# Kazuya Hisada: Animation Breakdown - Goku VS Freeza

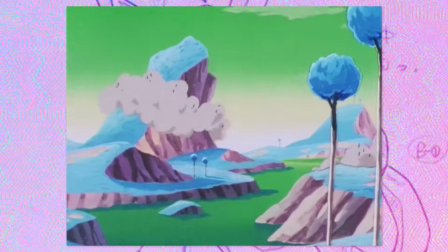For example while this hill is crumbling away they clash about seven times Really great work.
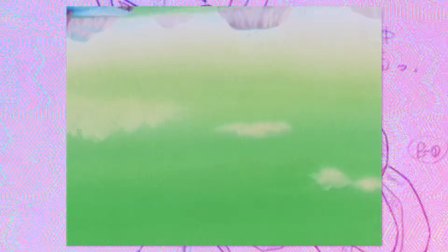But then Goku reappears again, some nice character art.
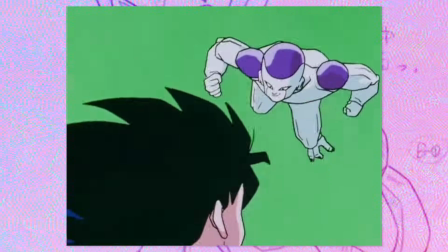Freeza flicks through the air with Goku managing to dodge all his attacks, with his scene ending there and Shimanuki following up thereafter.
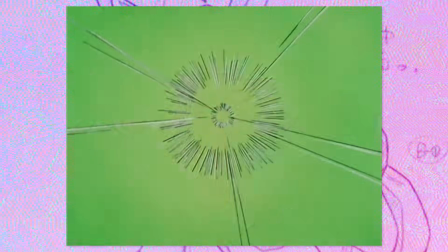Once again with Freeza, it's pretty limited but quite good. Very Kanada-esque, with wide spacing and extreme poses.
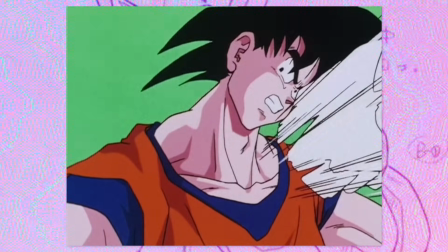And despite limited movement, it doesn't compromise on motion. I particularly like just how forceful and generally cool these poses look.
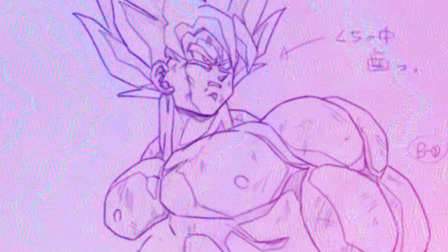His Sada has another scene around at the 18 minute mark, so let's take a look at that.
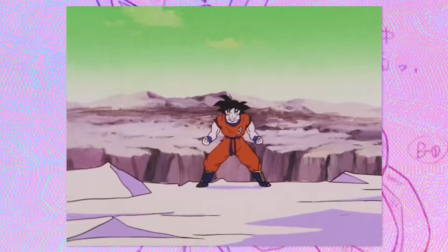So at this point, Goku's just dodged a blast by Freeza, which sends a massive wave of lava up.
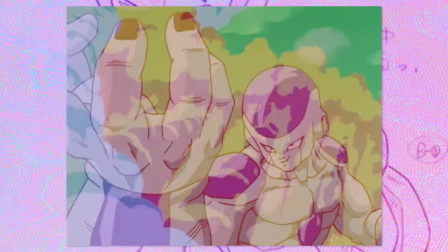Freeza with his ki then blasts it at Goku.
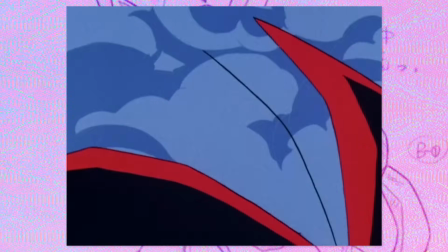So starting off, you've got the classic dramatic Sagasha head turn, the camera zooming in and moving past Goku to then tracking the smoke and lava.
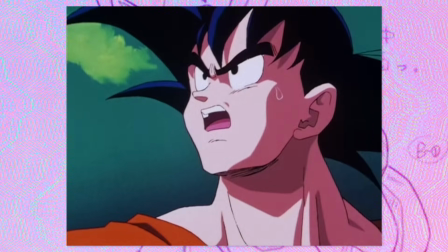It illustrates some nice camera work and effects by also tracking the clouds and switching to only a close-up of Goku.
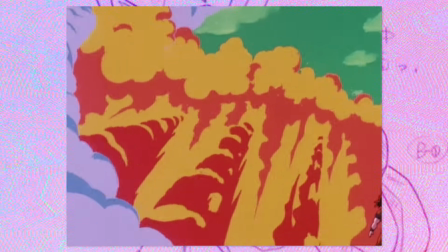It plays a bit more into that surprise or wow factor in the next shot which again is beautifully framed.
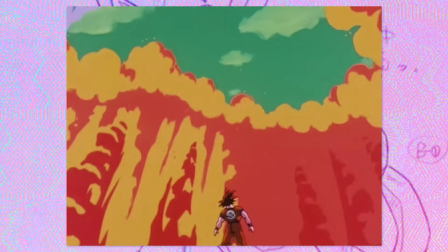Yamaguchi's storyboard furthermore communicates an excellent sense of scale. In the next cut there is some more great art of Freeza.
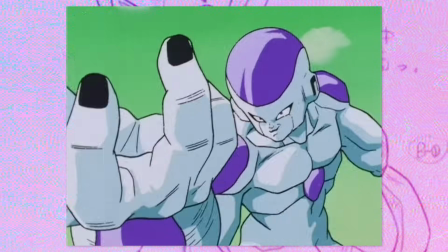I felt I liked the strong anticipation and expressions behind his action.
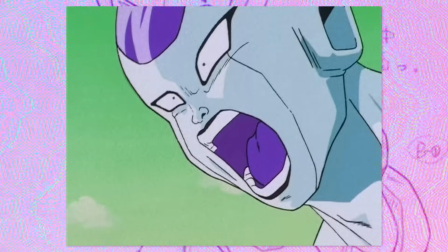Like I said earlier there's a lot of style behind characters actions and once again spectacular framing.
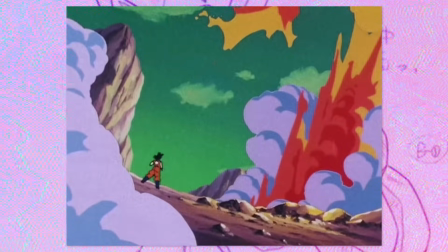There's a fair bit of depth with the layering of various elements. The arching effects and shape design to the lava is really clear and nice.
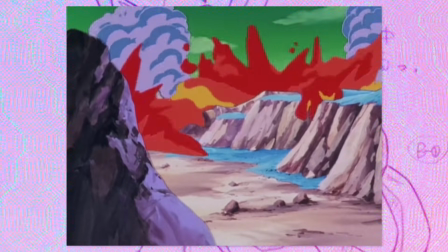The movement though to the lava does feel a little rough though, but isn't the biggest issue. Goku then powers up though and blasts the lava away.
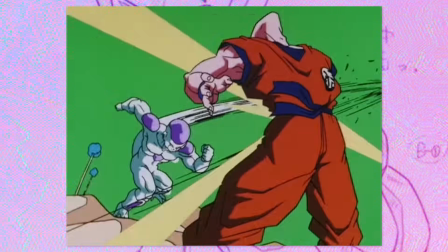Freeza soon after appears behind and inflicts a blow with his tail, sending him flying into a rock and then he falls back into the canyon.
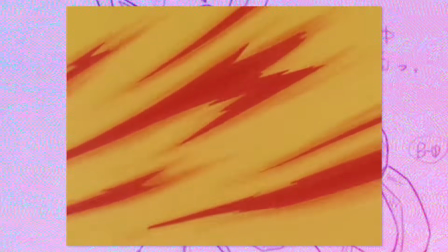The intensity behind the power up is great. There's a stack of impact frames and camera shake.
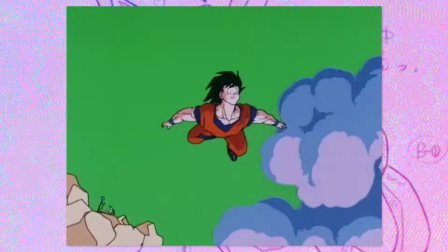Simple but effective. Freeza's blow on Goku also holds a lot of impact. You've got that classic trait you can also see with Tate's work more so back in Z,
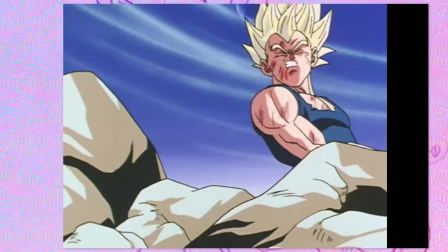where for big hits they draw a stack of speed lines although here it is a little less they then hold the
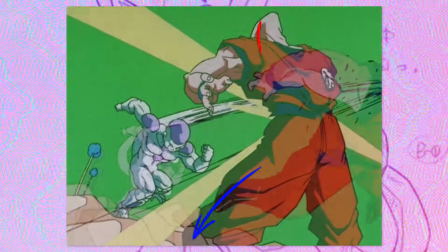keyframe and zoom in and out the pose itself also sells this it's great how he
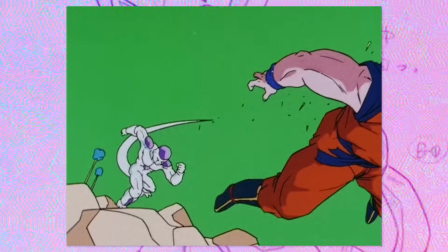really pushes Goku's head back and as he tumbles through the air you can again see there's a major reliance on keyframes with no in-betweens and spacing with
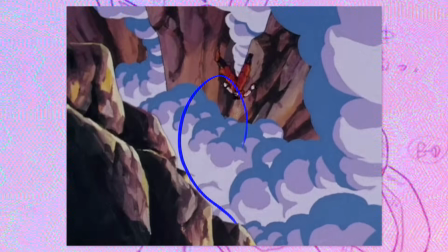dramatic poses throughout and then after falling back you get this beautiful arc thereafter there's some dialogue the storyboard presents it in an interesting way so
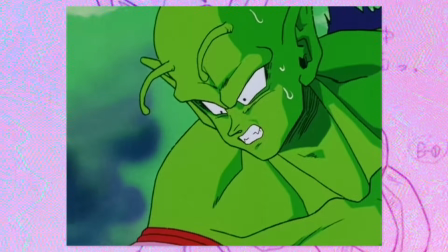that's nice and there's some great character art of Piccolo I've said many times before that I love seeing hatching and that's very much present here.
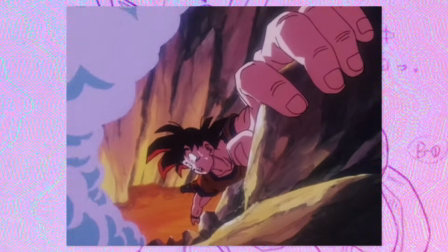Moving on we probably get one of the most dynamic shots that we've seen so far as Goku is holding on. The foreshortening here is exceptional but the comical character animation is definitely the highlight.
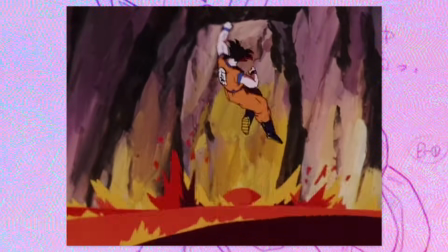Once again you can see Kaneda's influence here through the erratic rhythm and strong poses.
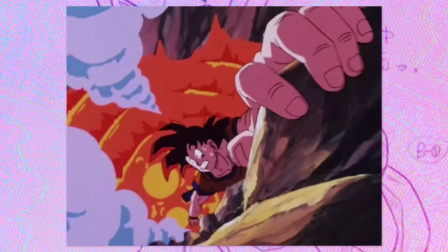The timing here begins on fives, twos, threes then follows after in two, five, three, 2-3-2, 3-2-3, then again in the same sequence.
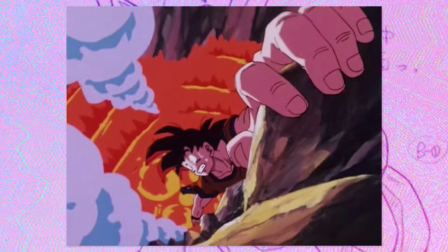Flicking between holding the key for 5 frames, then 2, creates a noticeable contrast,
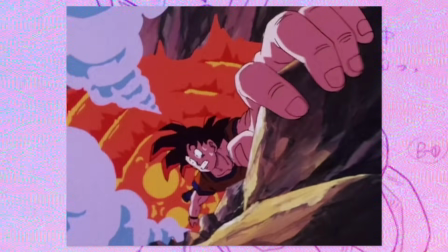additionally giving that sort of jerky feel to the movement, which is very much intentional and appropriate here.
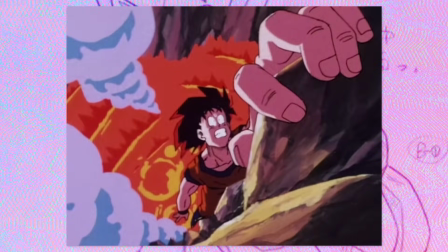I also have to add that these poses are really fun and full of energy.
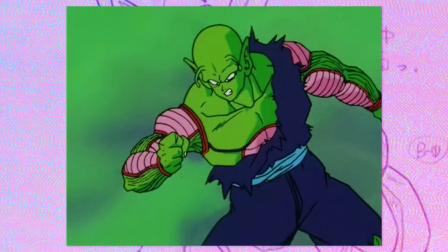Soon after, there's some reused animation and staring, then the classic scene of Goku leaping out on fire,
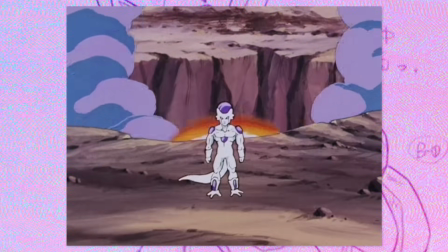and I have to say the contrast between the dramatic framing of Frieza with all the foreground covered
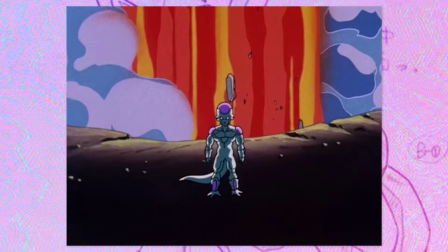in shadow with these white eyes shining through and this massive stream of lava behind him.
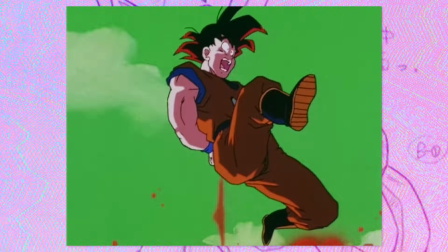Really serious and then just like switching to Goku getting third degree burns. You know, great stuff.
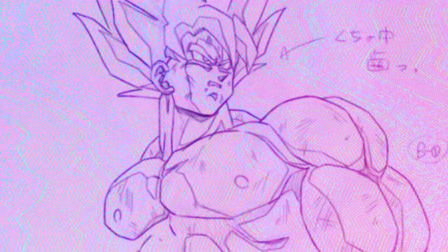However, to the conclusion, his Sada really brought the vision laid out in the storyboard to its fullest potential.
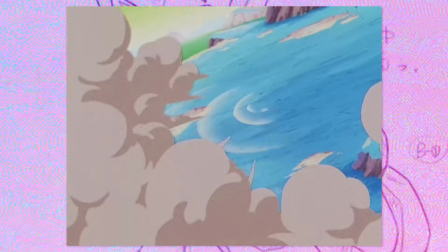His work is energetic and interesting through his unique posing to timing and spacing.
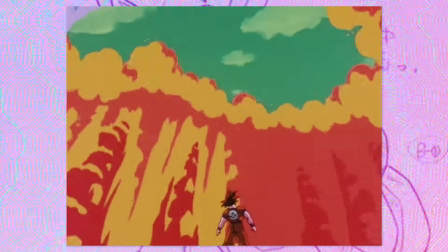Furthermore, Yamaguchi's storyboard, as I've said many times already, was excellent.
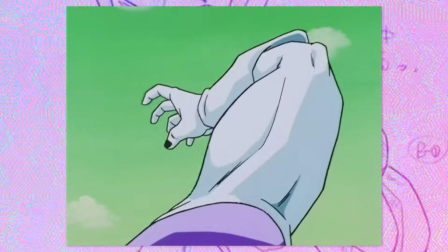A lot of depth and a great sense of scale communicated consistently. It flowed really well and it would have been great if he had directed more episodes. But on that note, breakdown over. So thank you everyone for watching the video.
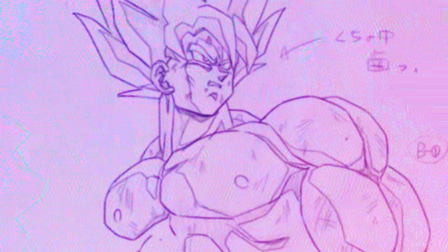I haven't done an analysis on Hisata's work since literally the beginning of the year, so I had a lot of fun making this one.